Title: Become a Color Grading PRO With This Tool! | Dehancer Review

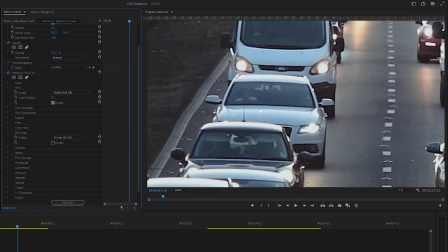(3:57)
When it's disabled, the image still looks very digital,
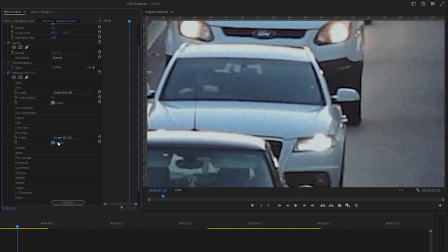(4:02)
but when we enable it and zoom in, it just applies this very nice,
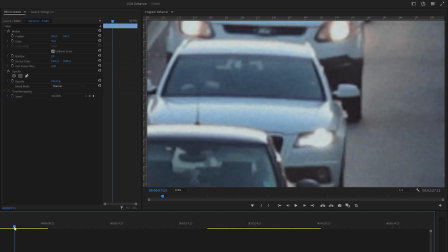(4:09)
natural looking analog grain film
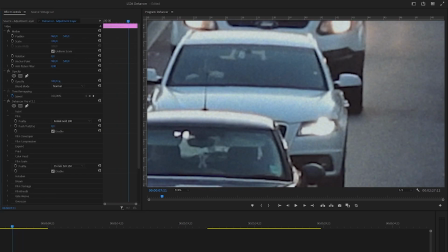(4:13)
that you cannot replicate with any of the noise effects found in Premiere Pro. You also have all of these profiles for different sizes of film with different ISO values. You can play around with that. Higher ISO values will give you a more intense grain,
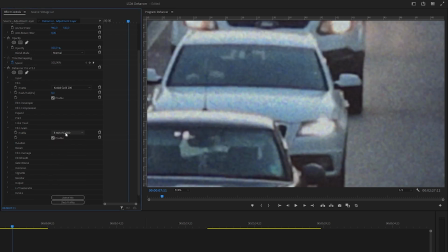(4:31)
and also smaller film sizes will give you a larger grain. I find the 35mm to be kind of ideal, subtle but still very visible.
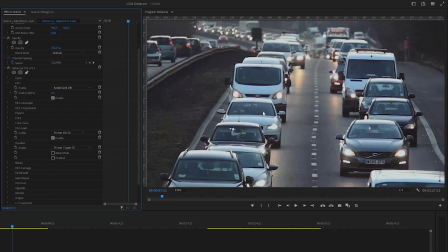(4:42)
Then we have the halation. It also gives a very interesting look.
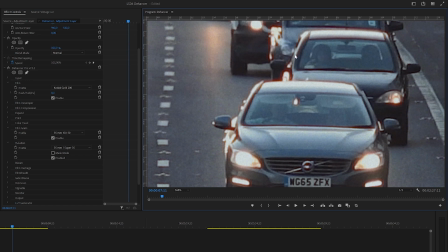(4:46)
It makes the edges have this bleed around them, and that's sort of the old film look.
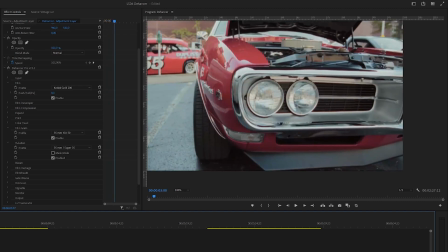(4:52)
I honestly haven't found any plugin that does it this well and this naturally, because this is just pure gold.
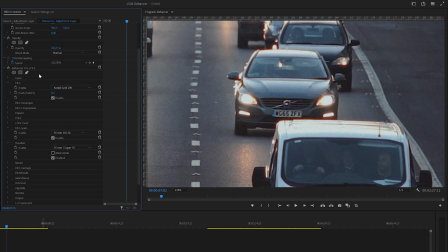(4:58)
I mean, you can see the difference. This one looks like a Hollywood movie, whilst this one looks like a TV broadcast.
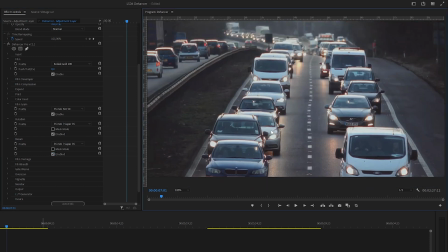(5:04)
Next up, we have bloom. You can enable bloom, and all of the highlights are just gonna get this dreamy bloom
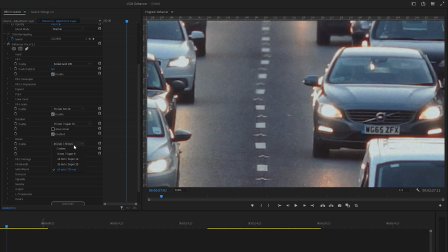(5:11)
effect that I also haven't found any other plugin do it this well. You also have all of these different presets.
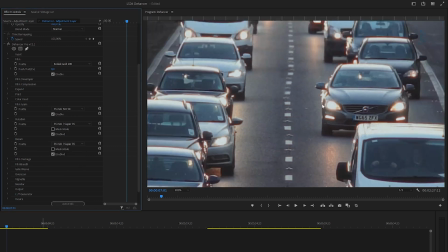(5:18)
Once again, the 35mm film preset seems to be working best for most of the footage I've used so far.
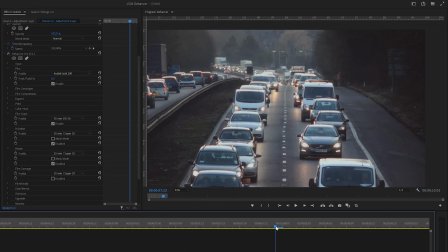(5:26)
Now, also there's the film damage tab. I haven't really used the film damage all that much because I feel like you don't really have a lot of control over it and it's just so subtle.
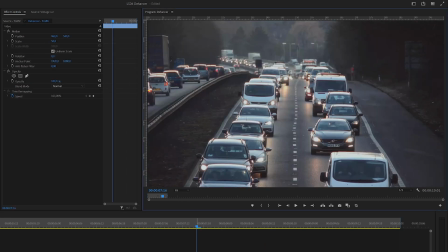(5:35)
But it's also pretty neat additional feature to have.
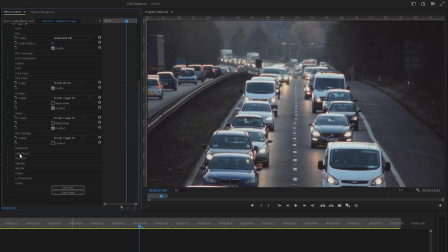(5:39)
Then we have the film breadth, gate weave. Haven't really used any of those, to be honest. I haven't found a good use case for those.
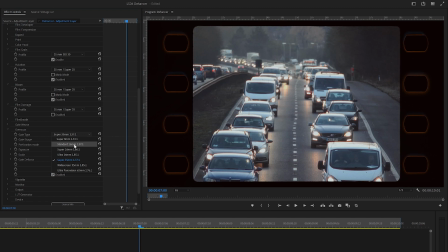(5:46)
We have this overscan that's basically gonna create like a gate, visible gate on your footage.
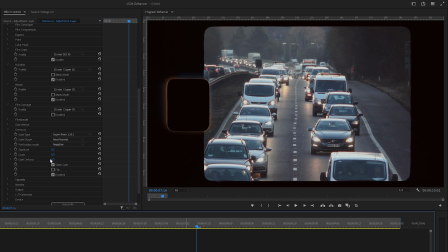(5:53)
You may find it useful for some use cases or for some projects. I usually don't use it at all.
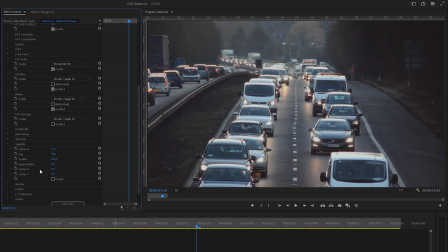(6:00)
Then we also have the vignette. I mean, vignette is nothing new. It's pretty powerful, pretty good, and the results I get are pretty good and pretty useful. I like to decrease the feather so that I can see where it's happening, and then you can kind of play around with it,
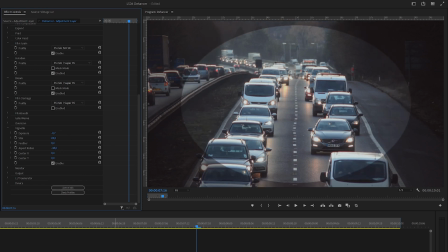(6:16)
maybe even work around with the aspect ratio, increase the size, and then you could increase the feather, and you have like a nice oval vignette very simply, very easily. We can leave it on for this one.
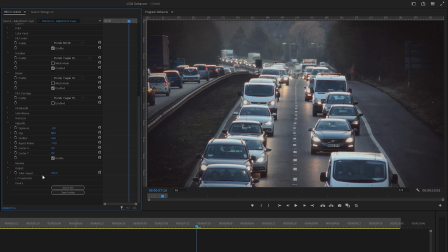(6:31)
And the last one I find useful is actually the output one, where you can actually adjust the total impact of the whole effect to the footage. So if you set it to 50, it's actually gonna be impact the footage at 50% instead of full impact at 100%.
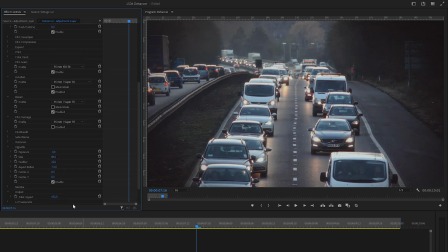(6:48)
So if the effect overall is a bit too strong, you could decrease it so that it is a bit more subtle.
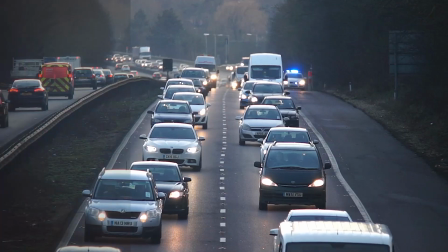(6:54)
And there you have the first use case, making B-roll footage more cinematic and more consistent no matter where it came from.
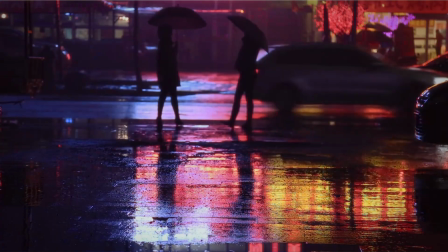(7:02)
I found that really helpful, especially for YouTube video editors.
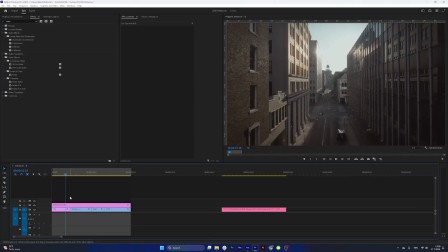(7:05)
Alright, so the next a bit unconventional use case I found for this plugin is to use it on animated sequences.
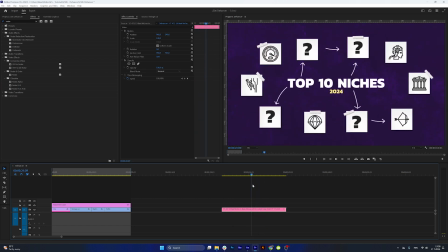(7:12)
So I have a very simple animation I created in After Effects.
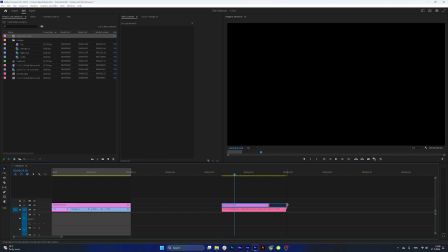(7:15)
So let's just apply a Dehancer to an adjustment layer that's gonna be above the animation,
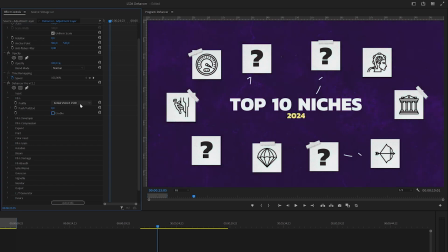(7:23)
and actually I'm gonna disable the film profile for this one. And the ones that I'm gonna use are gonna be bloom, and I'll enable a bloom at
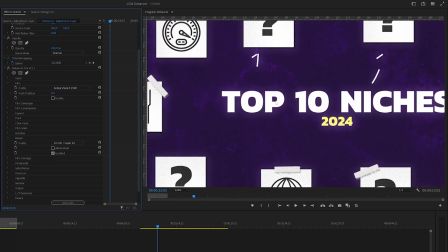(7:34)
16mm, and it's just gonna give a really subtle glow effect to all of the highlights,
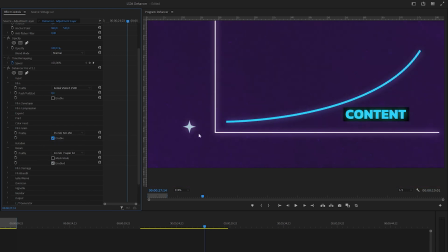(7:41)
so you can see the difference. And we're also going to apply the film grain so that we get this really nice analog
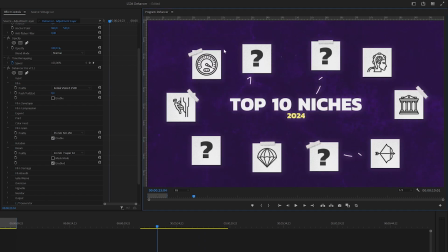(7:48)
type of grain that's going to give just a bit more texture to the animation itself. And I'm going to apply a vignette, just a really subtle vignette that's going to create a bit more focus on the middle side of the vignette.